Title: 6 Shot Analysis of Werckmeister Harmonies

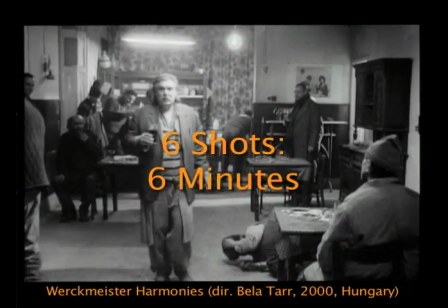In her primer on Bella Tarr's work Meister Harmonies, Kristen asked a simple yet provocative question.
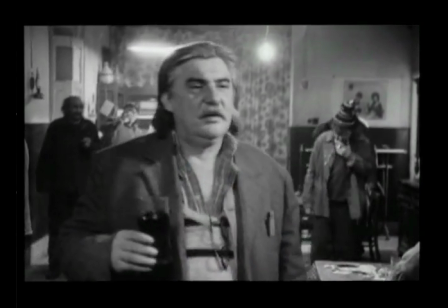Where are we going? What is going on in this film?
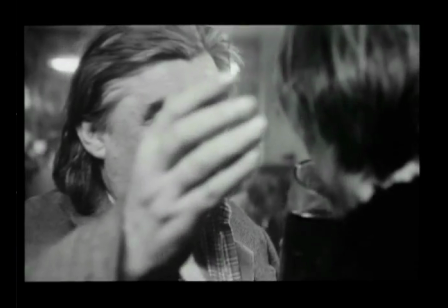My video essay will argue that shots in Tarr's film have a progression of formalistic reframing.
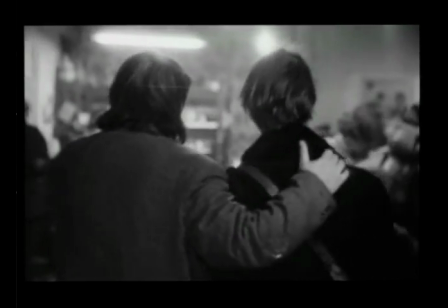What we see in many shots is the real world, graced with the aesthetics of cinema.
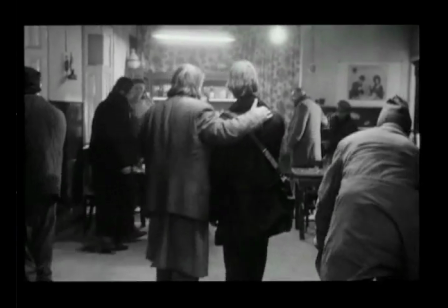Each shot, in its duration, transforms and unfolds before our eyes.
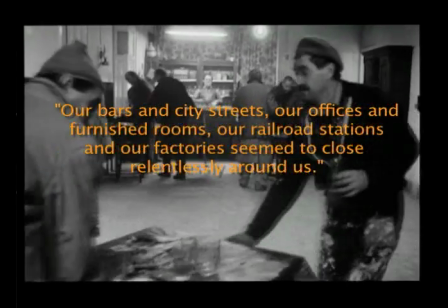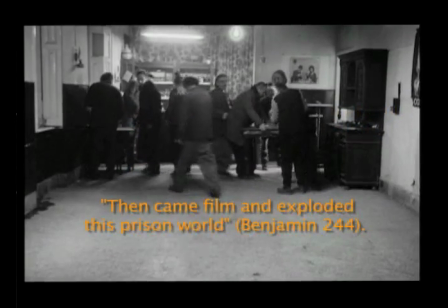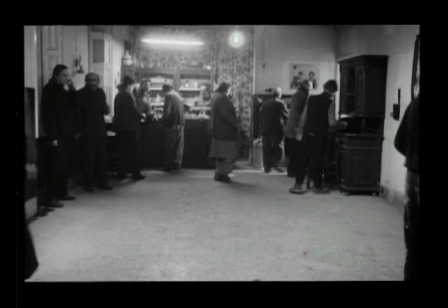A barroom becomes a stage. A stage becomes a mock drunken universe.
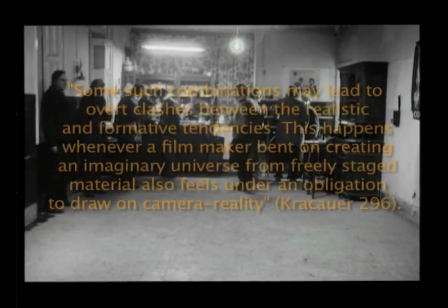Realism takes on form.
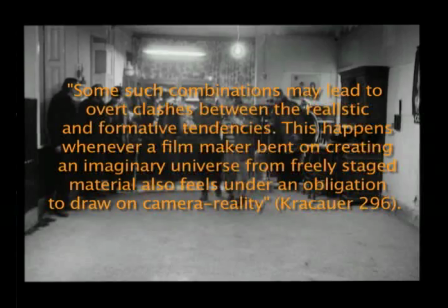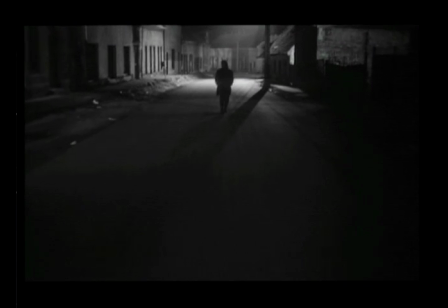But each shot that I have chosen moves before us, is indeed going somewhere.
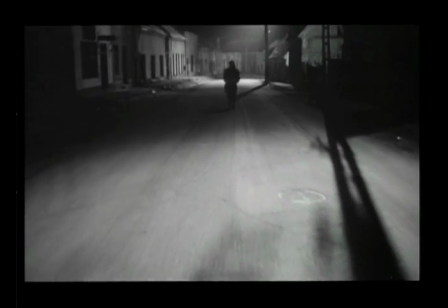Tarr meticulously arranges his shots so that in the seemingly realistic passage of time, a shot begins to reveal itself.
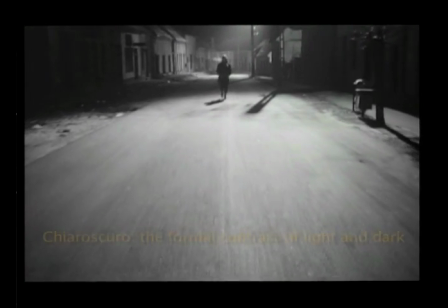Here, Tarr is playing with chiaroscuro, or the formal contrast between light and dark.
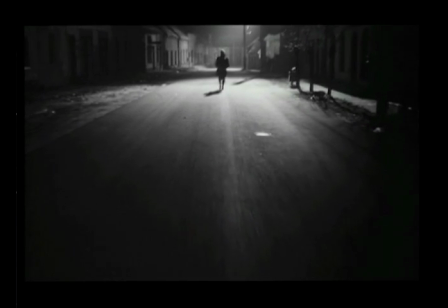Lindsay called this in her blog post, negative space. By the end of the shot, the darkness threatens to fill the entire frame.
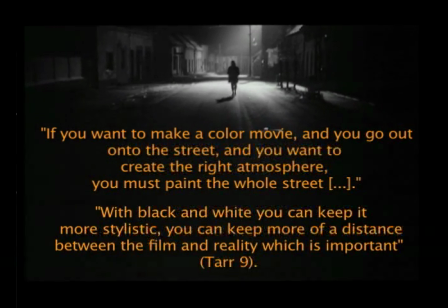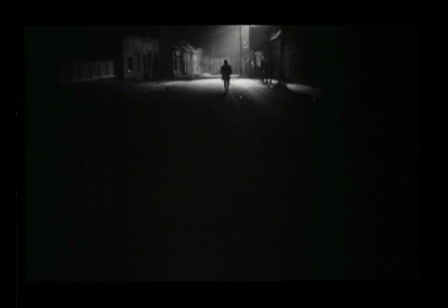It's important to keep in mind that while I am arguing for a formalist reading of Workmeister Harmonies, the passage of time is still a tremendous effect of watching the movie, so I do not want to totally override the realistic style.
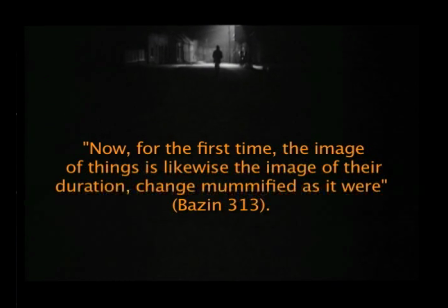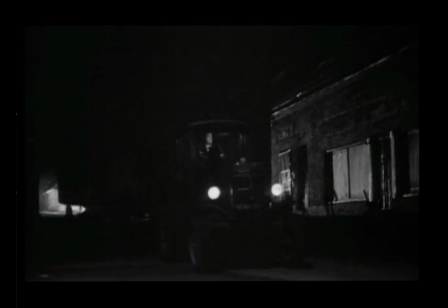But at times, the progression of duration reveals a hidden, dreamlike beauty to this dilapidated, run-down town.
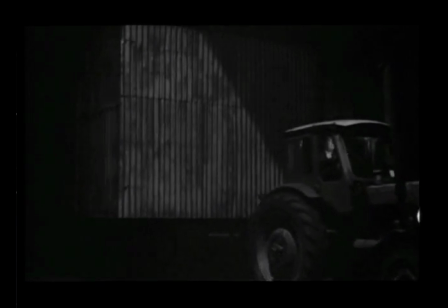Even a truck moving slowly down the street takes on an ominous and magisterial form.
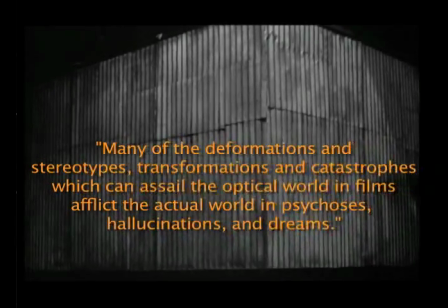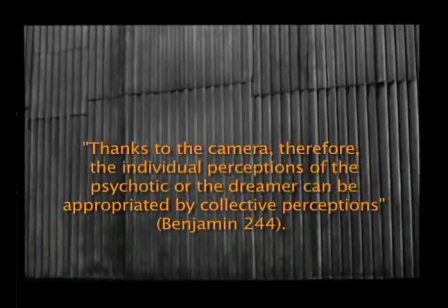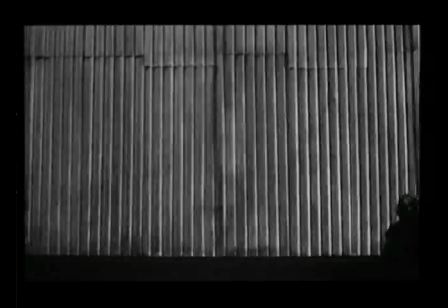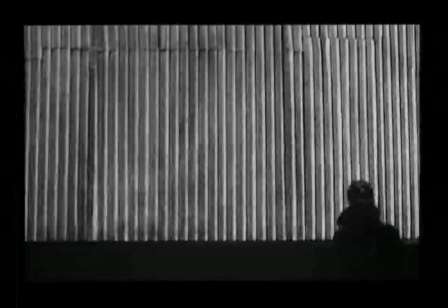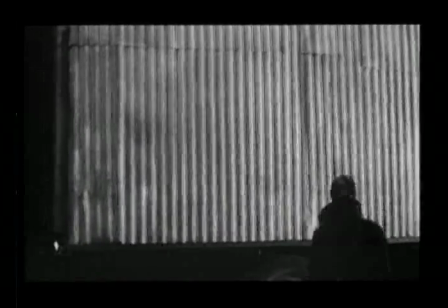Like the subconscious, the formalist tendency lurks beneath all shots of realism.
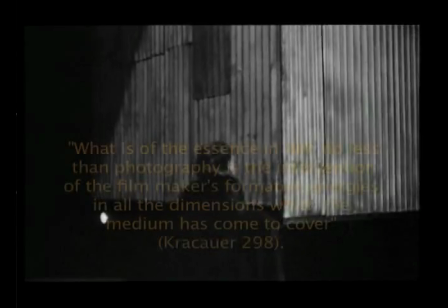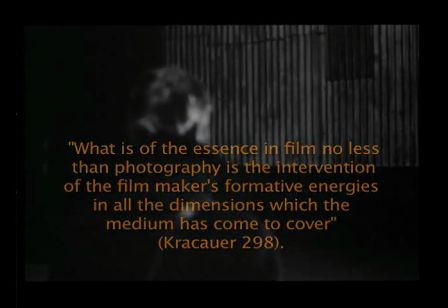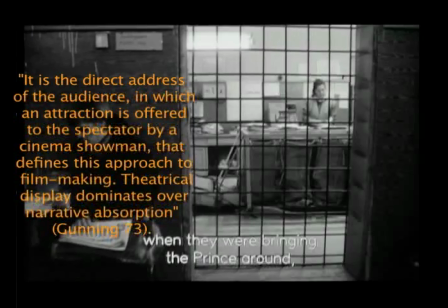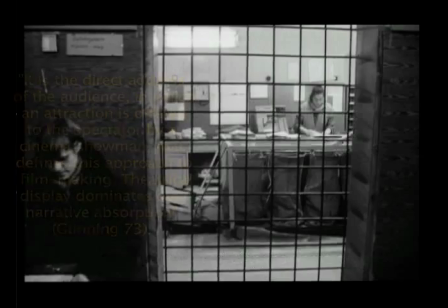I would even go so far as to call Workmeister part of Tom Gunning's cinema of attractions.
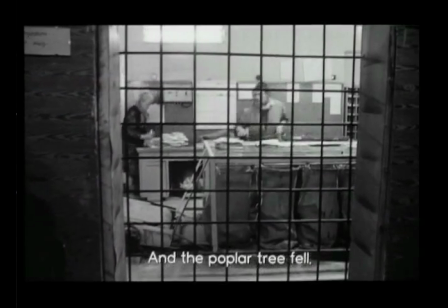This may seem counterintuitive, but Bellator uses metacinematic,
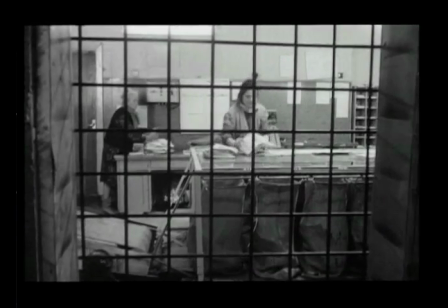formalistic techniques that call attention to the nerdy filmgoers like ourselves in the audience.
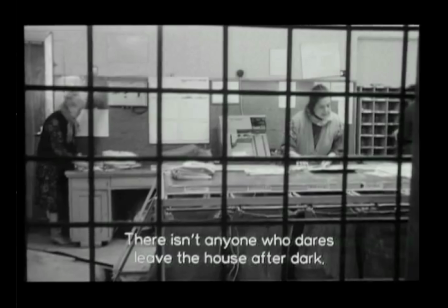This sequence embodies, literally, the aesthetic of the film's frame. We watch, almost miraculously, as reality takes shape before us.
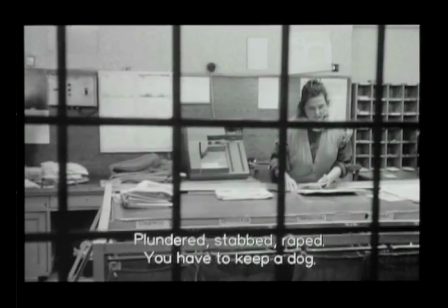The contours of the screen are quietly filled.
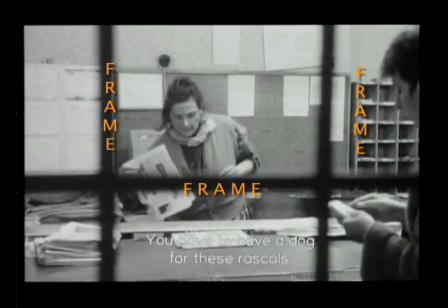Whatever terror of this town,
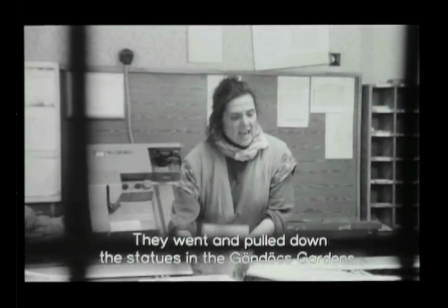whatever dread that threatens every shot, is for a moment contoured and contained in the form of the cinematic frame.
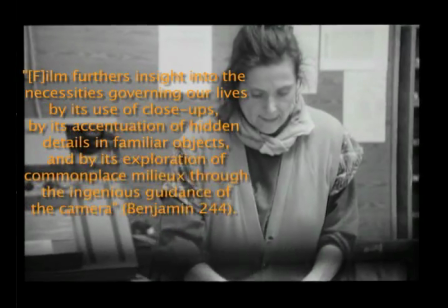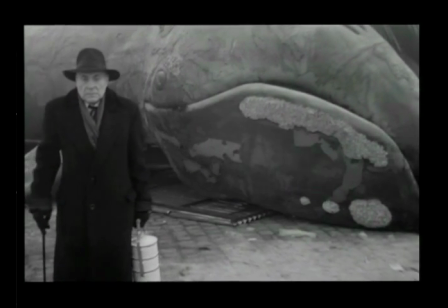But each shot demands our patience and attention. Each shot makes us wait.
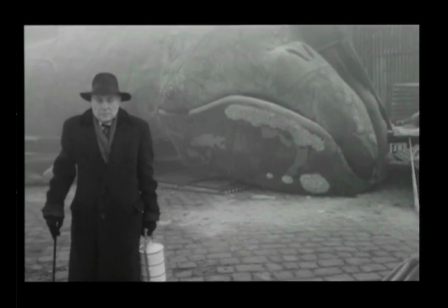Bucknell's very own Harold Schweitzer has written a book on what he calls the art of waiting.
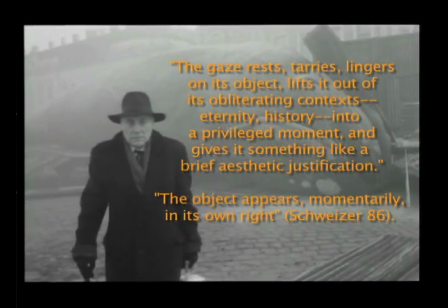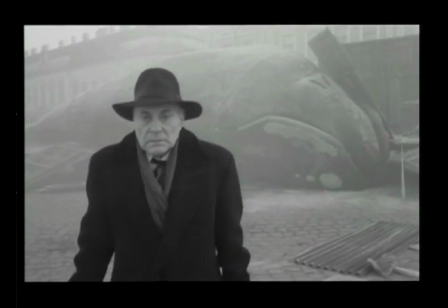If you settle with the rhythm of the slowly transforming shots,
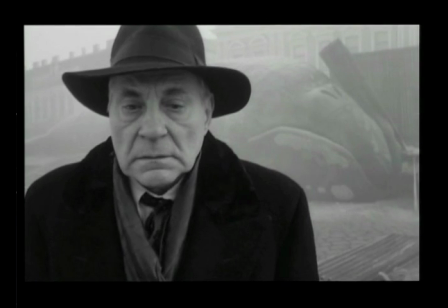if you can enter into that dreamlike state of watching workmeister harmonies, if you can wait, you risk an intimacy with the film.
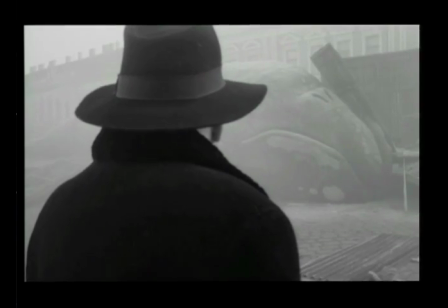In your waiting, you can bear witness to beauty.
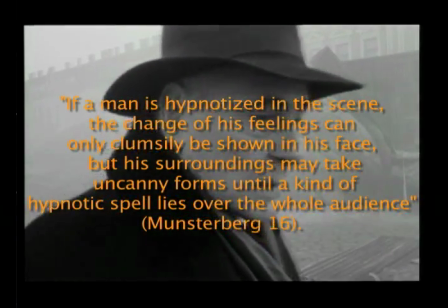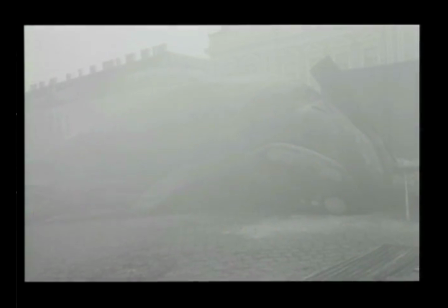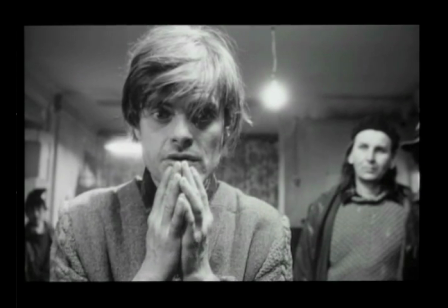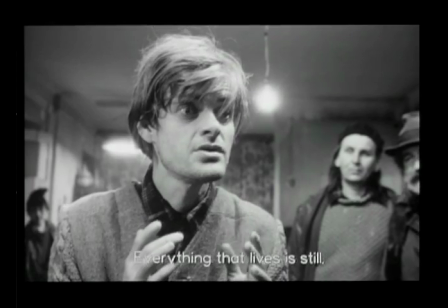The last great formalist tendency to mention in the film is the non-diegetic music that captures the strange sadness felt in this town,
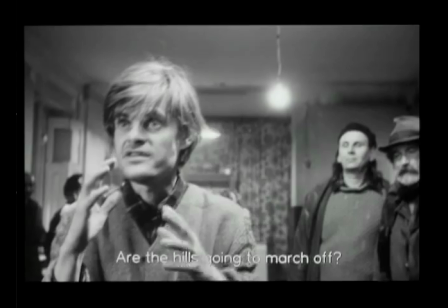felt in these very shots.
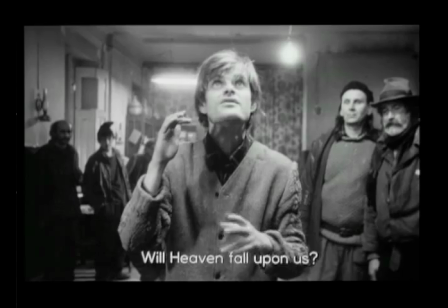Last week in class we lamented how difficult it is to maintain attention, to focus on one specific thing for a period of time.
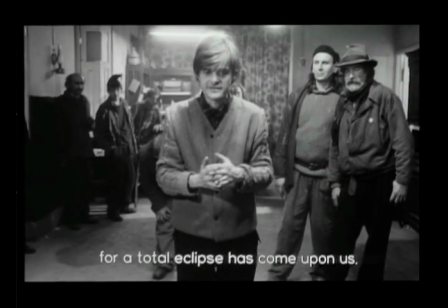This movie does not follow conventions to get our attention, yet we cannot experience it unless we fully invest ourselves in it.
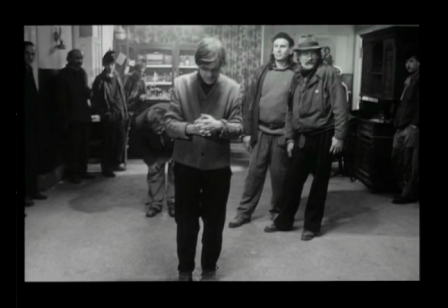I have used six one-minute shots that each ask us to observe, to wait, to bear witness, even to dream.
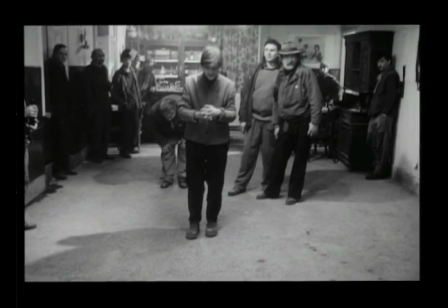If we can do this, if we are willing to do this, the shots often grace us with a formalistic flourish.
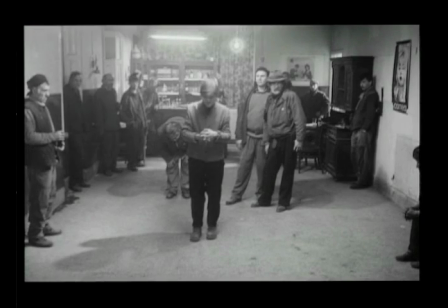For instance, when the men in this scene feel despair, Over the order of the universe, a halo appears to restore order.
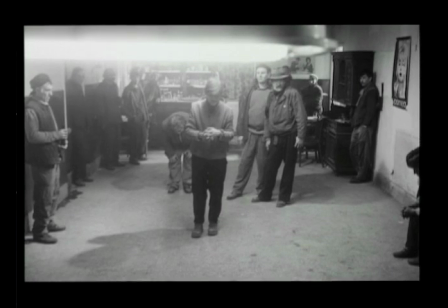Form can provide hope.